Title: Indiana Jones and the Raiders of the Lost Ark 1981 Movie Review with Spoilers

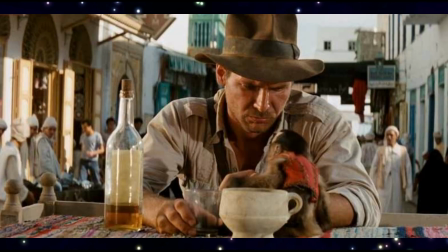(15:50)
Now there was one small incident of a time traveling pedestrian walking through one of the scenes but on the most part they did do an excellent job.
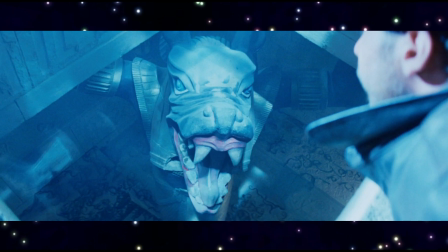(16:02)
The well of souls sequence was one of my favorite scenes because what you don't know about me is that
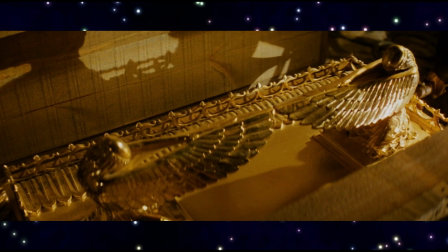(16:10)
I love ancient Egyptian history and artifacts so needless to say I was paying quills attention and fascination. The idea for the scene was going to be to use mechanical snakes. However, it would not have the same impact as real snakes would. So they set out to acquire real snakes from every pet shop in London and the south of England.
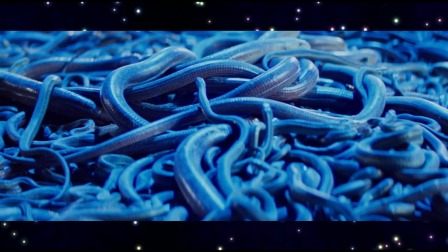(16:38)
They use legless lizards and even cut hoses to create a scary mass of them, terrifying snake-phobics far and wide. The scene was a monster to pull off,
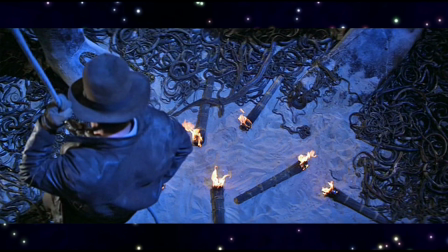(16:54)
but it has to be one of the most memorable moments in cinema, with a little bonus.
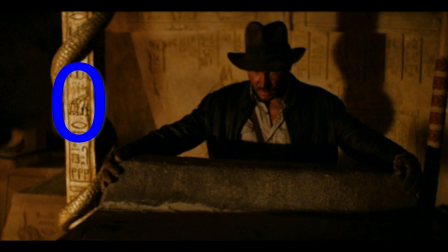(17:00)
One of the pillars on the set had an engraving of R2-D2 and C-3PO from Star Wars depicted on it.
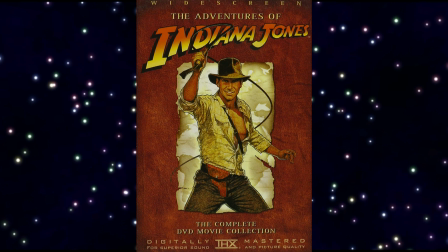(17:08)
This was the beginning of the infamous fan theory that
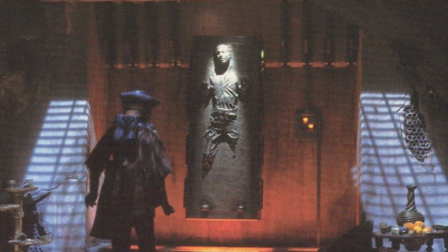(17:13)
Indiana Jones movies were just dreams that Han Solo was
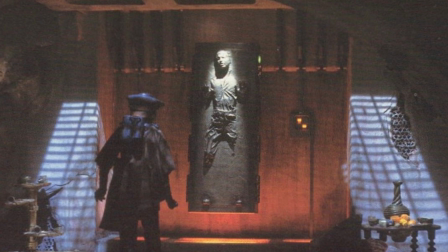(17:17)
having while frozen in Carbonite between The Empire Strikes
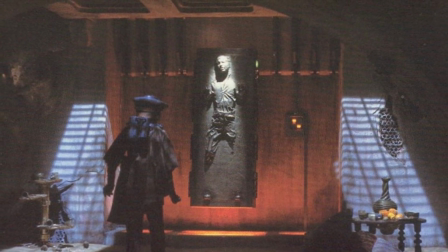(17:22)
Back and The Return of the Jedi released in 1983.
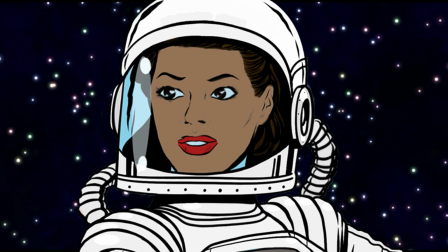(17:27)
I like that fan theory myself. It's quite interesting.
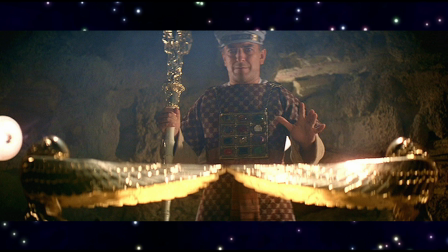(17:33)
Now the opening of the arc was another memorable scene that was both mystical and graphic garnering the film an initial R rating.
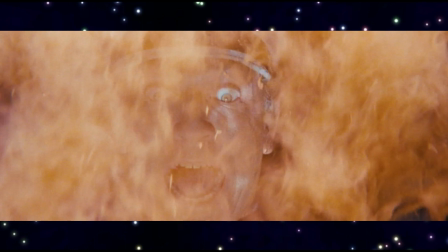(17:45)
Layers of fire in front of the image of an exploding head was all it took to tone down the gore and to get that sweet sweet PG rating they were after.
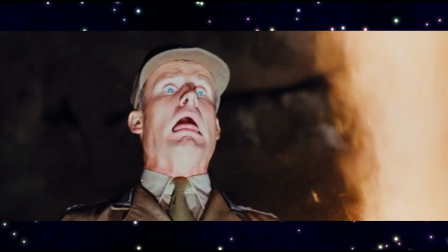(17:58)
In the modern age i've heard many comments refer to the effects in this scene as cheesy
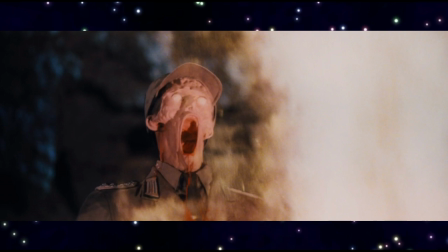(18:05)
and corny but guys you know what in 1981 this was a true
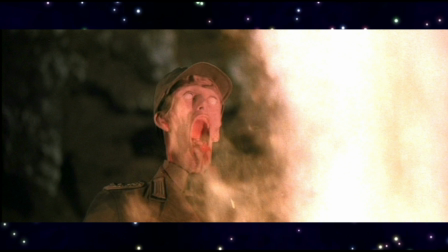(18:11)
achievement of astronomical proportions steven spielberg said that the melting
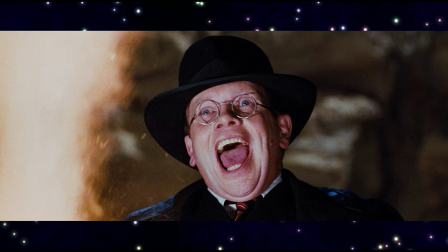(18:18)
head effect was the most impressive effect he had ever seen at the time As
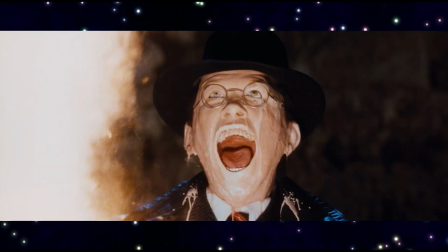(18:24)
well, the special effects makeup artist Chris Wallace got calls from
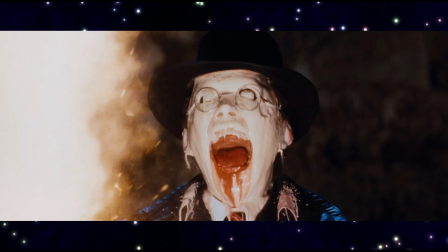(18:30)
fellow special effects artists and fans asking him how it was all done.
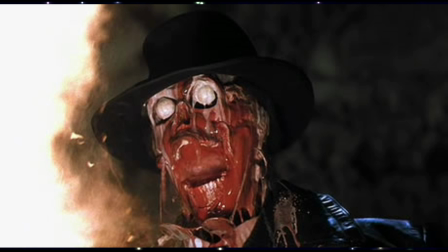(18:35)
What an ingenious effect. It's debatable whether it's held up over time, but I guess for me it has.
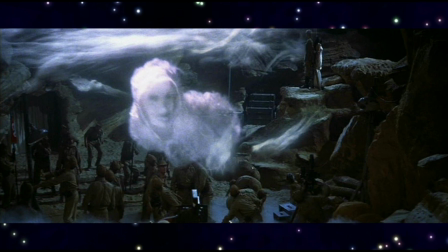(18:44)
It's still pretty incredible to watch.
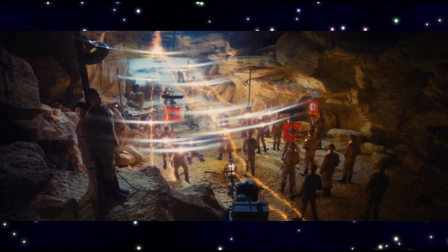(18:47)
There are just so many epic level moments in the scene that it just really still just astounds me,
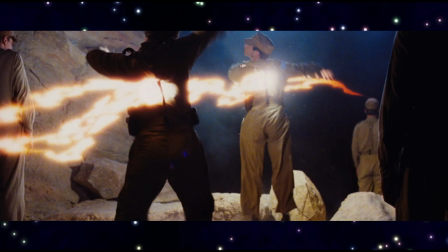(18:54)
even knowing how it was all done in detail. I just love it.
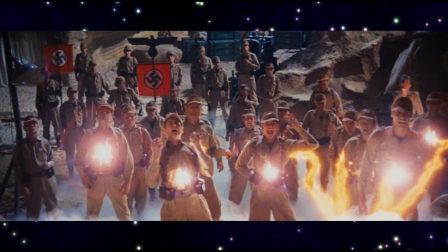(19:00)
Another extremely difficult and simply astounding scene was the truck sequence.
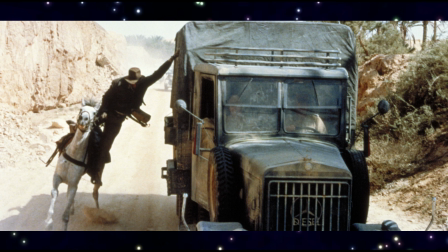(19:07)
Guys, that sequence was amazing, which took five difficult weeks to film.
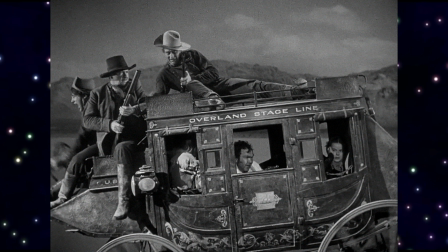(19:15)
The scene was partially inspired by Yakima Knut's stunt in John Ford's Stagecoach,
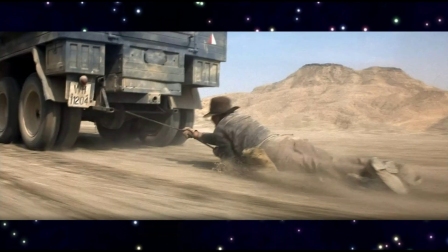(19:24)
released in 1939. This scene is filled with incredible action and, believe it or not, emotion, as our hopes rise and fall with Indy's losses and wins.
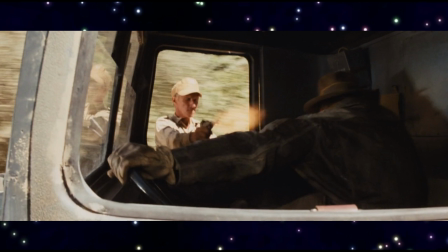(19:38)
This leaves a lasting impact on the audience,
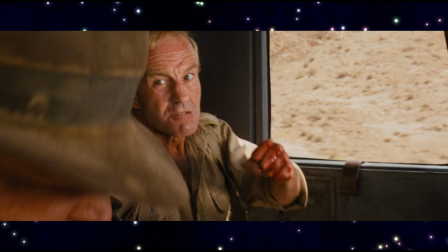(19:41)
And it's the secret to why a character we barely know becomes so beloved.
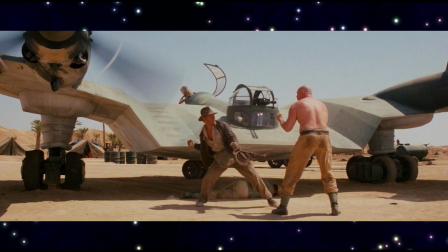(19:49)
This is the same with the plane lot scene when Indy has to fight a German
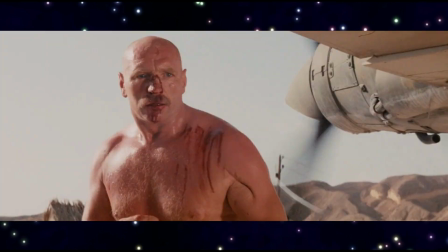(19:54)
mechanic played by famous henchman actor Pat Roach.